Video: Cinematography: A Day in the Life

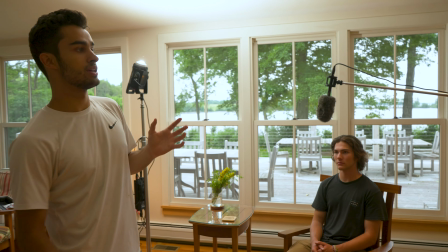[7:56]
A lot of times when people shoot interviews, they just put the subject against a white wall.
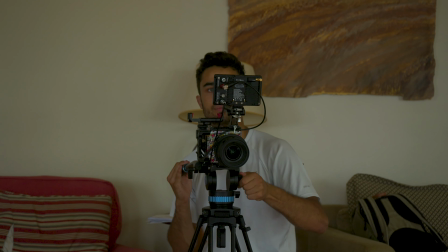[8:01]
And then if they're like, why does the interview not look good? And it's because you don't have that same depth that you get when you move the image and when you get your subject really far away.
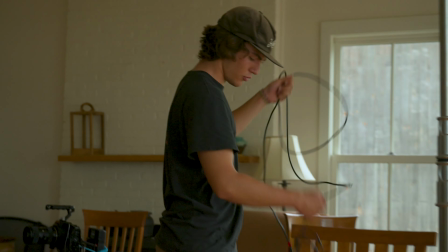[8:08]
So not only do we have depth from the lake, but we also have depth from Emmett directly to the wall.
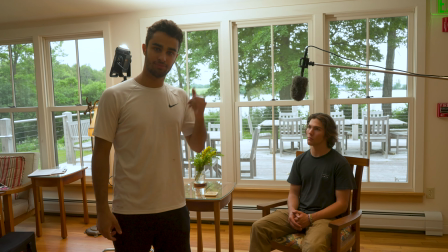[8:14]
So it's looking good. Good job, team.
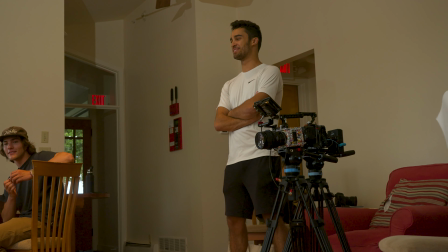[8:19]
So interviews, I really, really like um because it's it's it's totally like its own separate little like specific art um you really
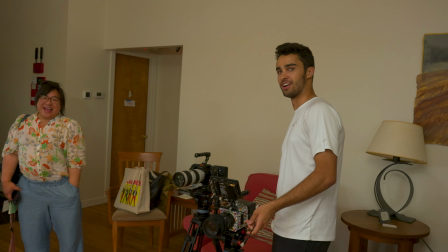[8:28]
just get to play and be creative and no interview shot is going to be the same and you can literally do an interview shot anywhere but it's really fun because you can set up there all these rules that you want to follow um and once and i used to like have diagrams that i would bring up with on
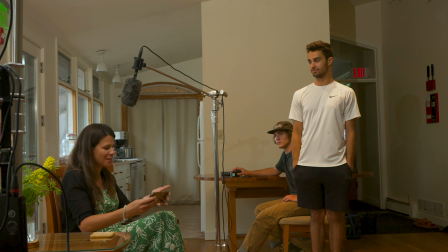[8:42]
me uh bring with me to shoots um so that i could know and there are things are like okay so you're obviously going to have
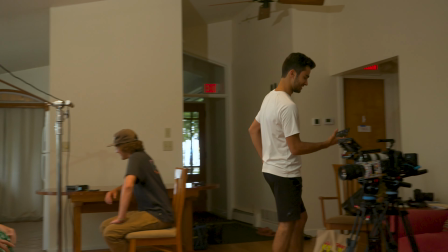[8:49]
the character with with two-thirds of the frame in front of them and one-third behind but then also you want to set it up so that they're facing
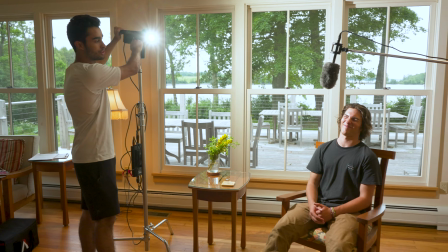[8:55]
and looking at the camera so the shadowy side of their face is on is facing towards the camera because that gives you some really fun contrast and also some depth that you don't necessarily get if you do it a different way so when you're looking at a location like the
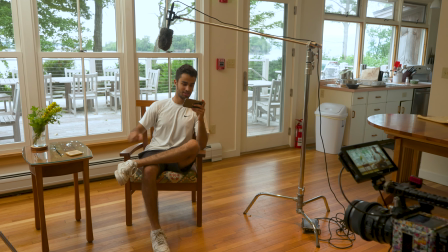[9:09]
one inside the first thing I do when I sit down is I'm looking at it and I'm thinking okay in what ways can i frame so that
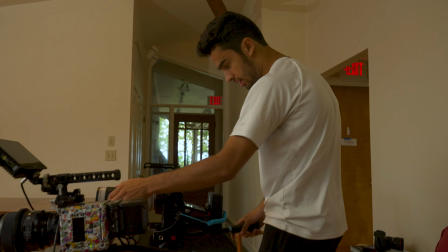[9:15]
one um the frame is balanced and equal and that can be changed by placing different objects in the frame so a small object in
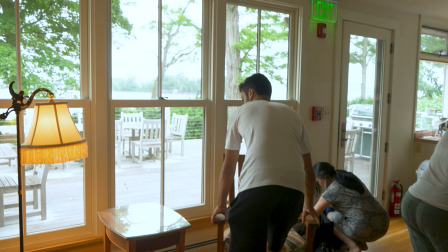[9:23]
the foreground is going to balance out a large object in the background and so then as you're doing that you can really look at it and and and and
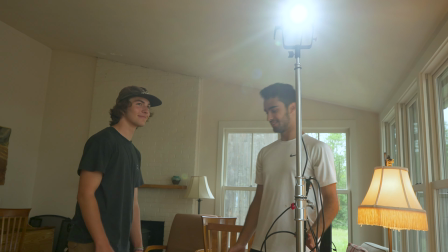[9:31]
think about first like what are the compositional elements that i want to use and then also after that like how am i going to motivate the light because
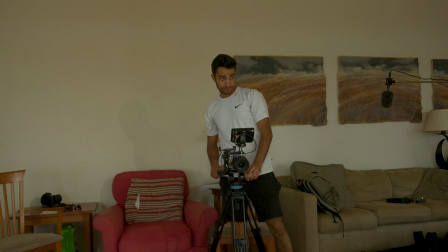[9:38]
we want the light to look like it's natural and we want it to look like they just plopped down and naturally it just looks beautiful
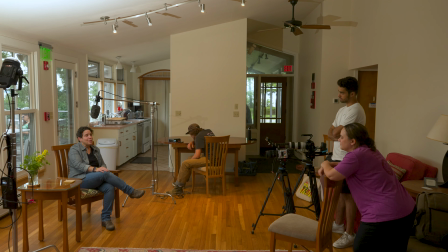[9:44]
but in reality um we are completely doing the light ourselves so if i have the camera on one side and then i have the talent looking and
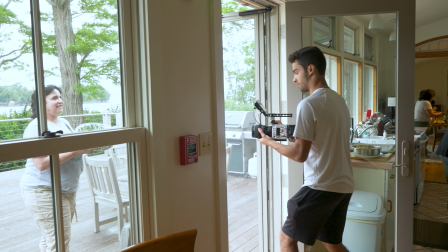[9:52]
interviewing and looking past camera it will be keying from the side that the windows are at and that way to look really natural we're done with the interviews driving back we're gonna get like two shots of this ice cream truck that
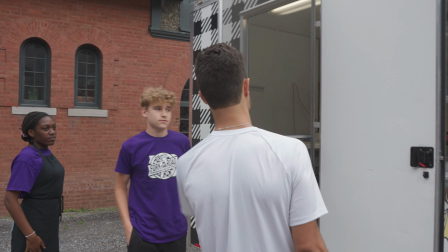[10:07]
is coming to serve um it's a bunch of kids in an ice cream truck which is like so cute um but yeah Yeah,
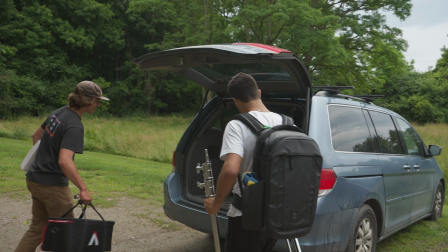[10:13]
nearing the end of the day. Anything to add, Izzy? No, it was fun. All right.
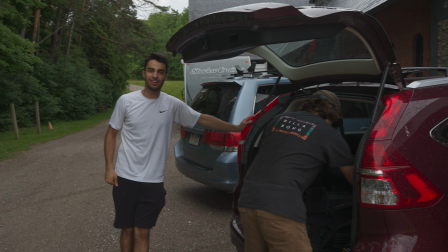[10:21]
That's it. Wrap for the day. We finished it up. That should be all. See you guys later. Hey, everybody. Thank you so much for following along. I really hope that you enjoyed the video. Make sure to subscribe to Shade's YouTube channel and also follow along on their other social media platforms. We have so much fun stuff coming down the pipe that we're super excited to share with you guys. Make sure to stay creative too. I'll catch you next time. Bye.